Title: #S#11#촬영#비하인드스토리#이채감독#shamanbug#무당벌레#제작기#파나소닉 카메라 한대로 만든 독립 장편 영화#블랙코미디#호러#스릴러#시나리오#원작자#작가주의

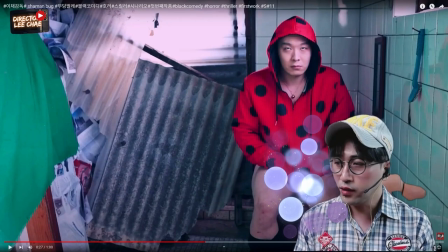이 장면은 이상한 도둑이 안에 팬티를 입고 그리고 위에 옷을 살짝 가린 거예요. 화장실 볼일을 보는 것처럼 이상한 도둑이 배탈이 나가지고 화장실을 가는 씬입니다. 근데 제일 중요한 건 이 작품은 카메라 한 대 갖고 찍었습니다.
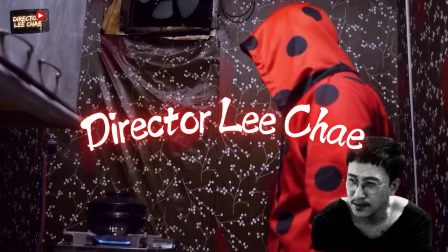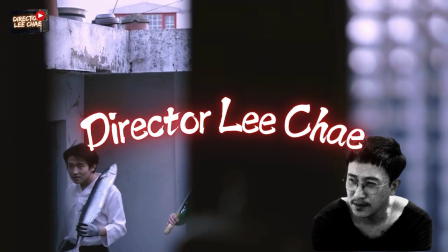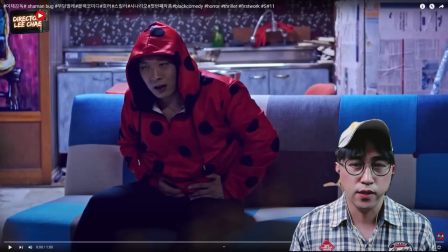샤이먼버그 무당벌레 제작기 11 강의 시작하겠습니다. 족복 숙소에 이상한 도둑과 나쁜 도둑이 들어왔는데 서로 이제 잘 모르죠. 그리고 나서 이상한 도둑이 이 집에 들어와서 이제 된장찌개 끓여 먹고 소파에
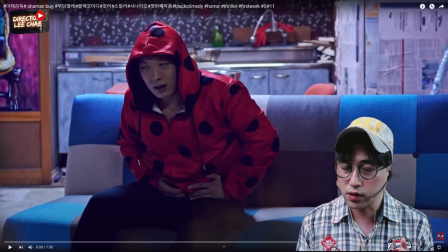기대서 잠도 자고 육개장과 된장찌개를 버무려서 먹었기 때문에 배탈이 났다는 거예요. 표면적으로 보면은 육개장하고 된장찌개를 섞어서 버무려 먹어서 이제 이게 배탈이 났을 수도 있는데 이 의미는 어렸을 때 엄마의 아픔,
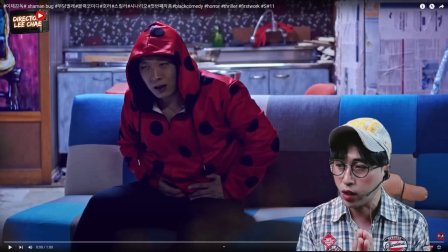엄마의 행복했던 추억들 이런 것들이 하나로 완성되어지지 못하고 그리고 다시 원상태로 돌아갈 수 없다라는 그런 의미에요. 그래서 배탈이 났다라는 것은 무리다. 엄마가 나를 벌었던 그 과거를 되돌릴 수 없다. 이런 의미도 있어요. 육개장과 된장찌개를 같이 먹어서 배탈이 났던 그런 의미.
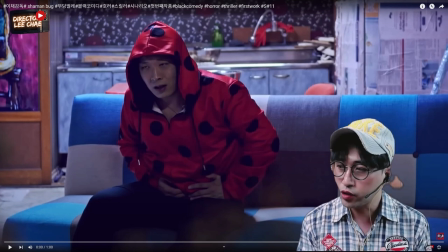이런 의미를 이제 행동으로 여러분들도 이제 시나리오를 쓰거나 영화를 연출을 할 때 특히 시나리오를 쓸 때 주인공의 내면적 갈등을 어떻게 행동으로 보여줄 건지 이런 것들을 고민을 하면서 시나리오를 쓰시는게 되게 좋아요.
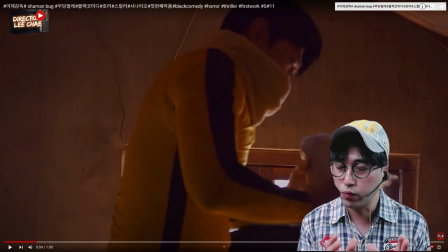이제 화장실을 가려고 하고 그리고 나쁜 도둑은 이 집 안에 어떤 다락에 올라가서 이제 돈을 훔치고 물건을 훔치는 그런 장면이죠 이렇게 훔치고
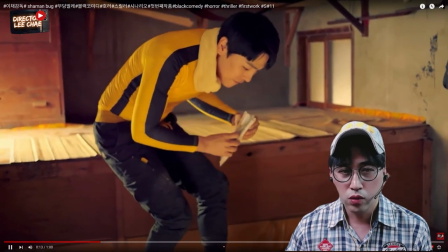닫고 내려오죠 그리고 여기 내려올 때 있잖아요 이렇게 내려올 때
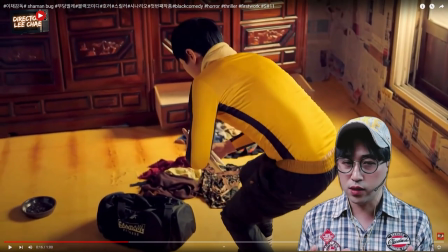내려올 때 내려오는 장면들은 카메라 감독이 직접 같이 내려왔습니다 그러니까 찍으면서 무비를 같이 줬다는 거죠 카메라를 이렇게 잡았고요 그래서 이제 나쁜 도둑이 돈을
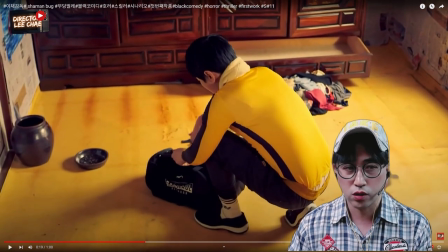훔쳐서 이제 세 번째 봉투를 가방에 넣죠. 가방에 넣는데
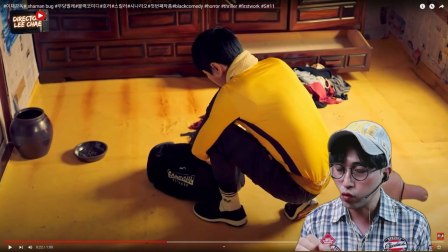이상한 도둑이 배탈이 나서 화장실을 가는 미닫이 문을 열고 화장실로 들어가는 소리인데 이 소리가 갑자기 겹쳐지는 거예요. 이 집에 아무도 없는 줄 알았는데 누군가 있다.
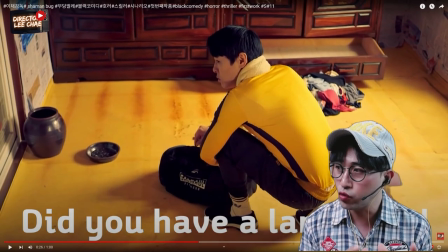집주인이 있었어?
도둑지로 하러 들어왔는데 집에 아무도 없는 줄 알았는데 누군가가 있다는 걸 알게 된 거죠.
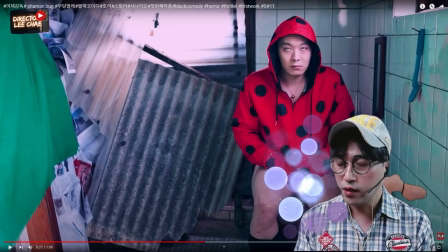이 장면은 이제 이상한 도둑이 안에 팬티를 입고 그리고 위에 옷을 살짝 가린 거예요. 화장실 볼일을 보는 것처럼 이상한 도둑이 배탈을 내서 화장실을 가는 씬입니다. 인위적인 문이나 뒷그림들이 좀 안 좋았어요.
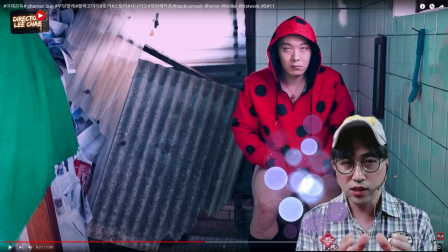그래서 이 화장실을 촬영을 할 때는 이 지금 큰 이런 어떤 뒤에 세팅되는 슬레이트 돌이나 이런 시멘트 돌 그 다음에 슬레이트 신문지 그 다음에 옆에 이런 것들을 다 갖고 와서 미술톤을 잡은 겁니다. 이렇게 미술톤을 잡지 않으면 이거보다 뒤에가 더 좀 더 지저분해요.
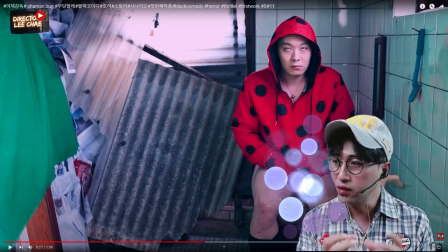공사를 하다만 그런 느낌들을 많이 주기 위해서 이렇게 미술톤을 잡았고요. 엄마가 날 떠나보냈던 그 기억과 엄마와 행복했던 그 기억 두 개를 혼합해서 먹어치웠잖아요. 근데 배탈이 난 거예요. 그래서 다시 배설을 하는 그런 장면입니다.